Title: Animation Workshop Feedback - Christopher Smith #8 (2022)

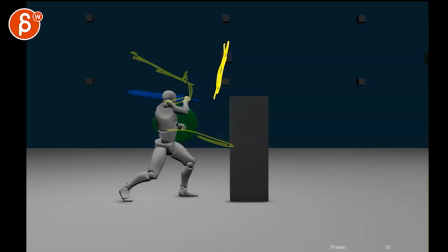and then you go so you would have splined out one here there there there type of stuff
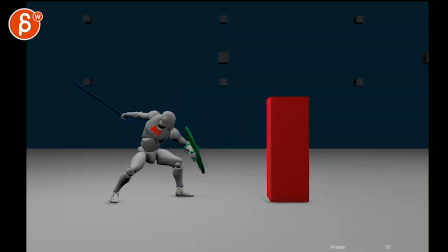so i would think in terms of arcs and sometimes cleaner silhouettes like that's nice
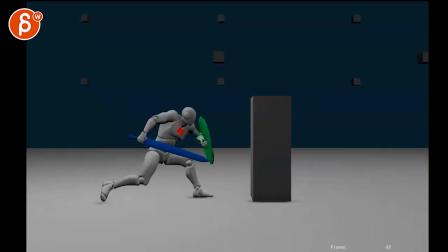and he rests there which i don't mind going into that and this one could also have something where it's like almost a swing and then straight in and maybe this could be a cool moment of and the arm goes from this into like a a a
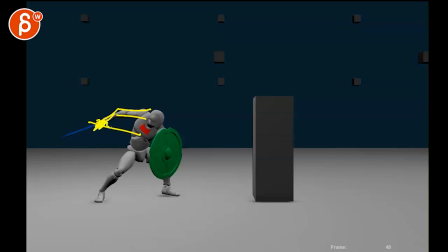in middle pose you know like a sub pose type of thing where we're we're swinging to draw attention to the sword again into that pose and in that
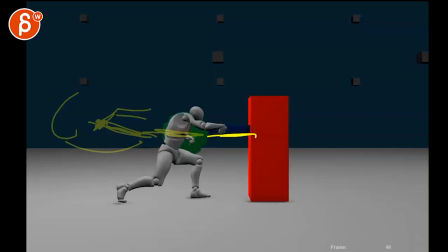way it's a broader stab versus a swing that we're not quite finishing this almost feels a bit too stifled where like wait are we just swinging shouldn't it be lower and then it's this with a tangent
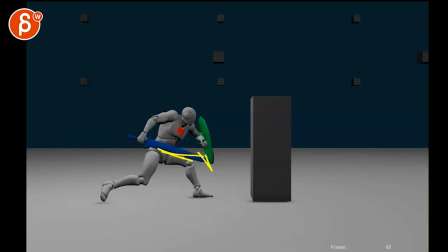there but the tangent there it gets a bit uncomfortable shape wise and then it's not really a swing like what is he doing why is he not swinging oh it's a stab so that's why
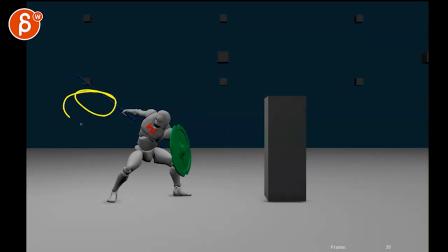i feel like could be interesting to be the way more like a flourish note to draw attention to this
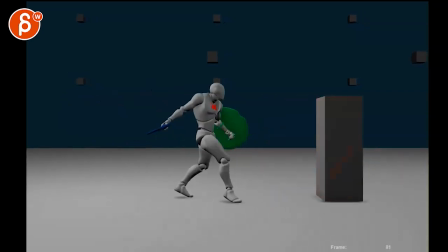hold it there put in like a full-on stab that's cool the only concern i have with this is again overlapping shapes you got leg we got
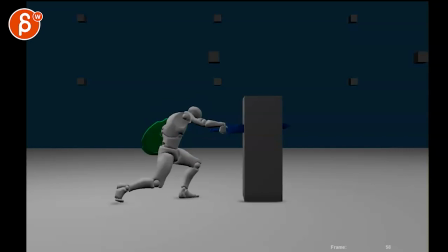arm we got sword and this could be just what if and also really broken wrist you're gonna have to rotate that wrist back and curl the fingers a bit just give this a bit of a more comfortable feel to it i mean you know who's to say you can always push
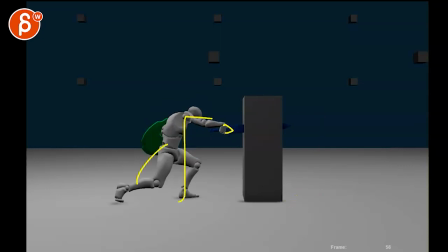that block further away so you don't have to change too much animation wise just kind of move that forward and move then the sword a bit more forward so you could do something where the stab could be if you keep something like this maybe the stab is not here but you go from this to
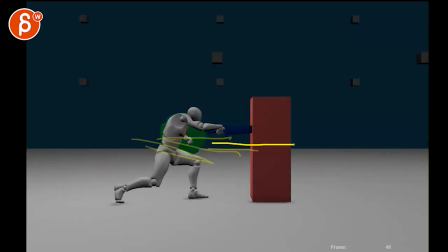this to this it's somehow it's just lower and by it being lower you can also hold on just take these drawings out imagine it's lower your your um line of action is going to be also more like
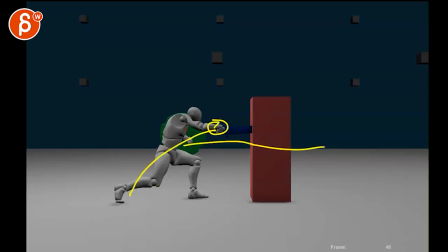this you have a you have a more dynamic forward line versus this that's almost straight so that could help you and the reason why i'm saying is that if this is lower body is lower then you have a bigger contrast going from low to high
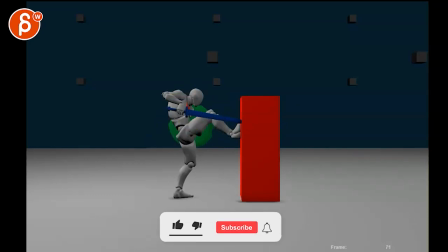right bigger contrast to bring all this up and you avoid this i know it gets a bit tricky with well if that sword is this low i
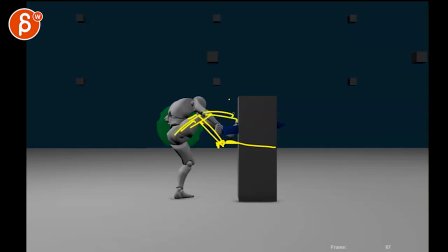have to reach lower how am i going to bring that that foot higher i'm just trying to separate these that's what i was thinking well what if the sword is lower and that way we can see more of the foot so maybe not maybe you're gonna have to put the sword higher so then we have a cleaner separation between the leg and the arm or
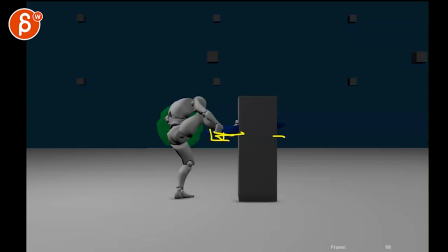it could be somewhat in between lower but then maybe the it's it's the other leg you can't because your leg is back there. That one's tricky. I mean, could be foot up here, crossing over into this.
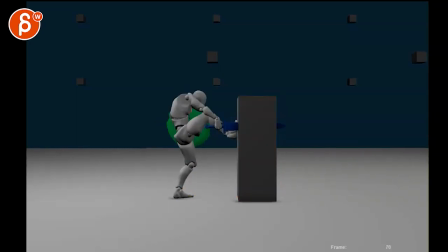That could also be something. Gets better here. I'm just trying to separate this because here we're really losing the silhouette.
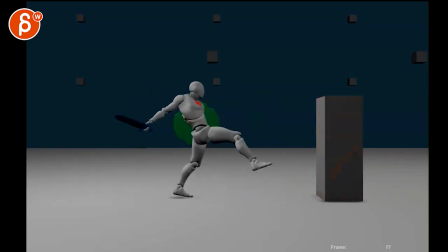That's all cool though.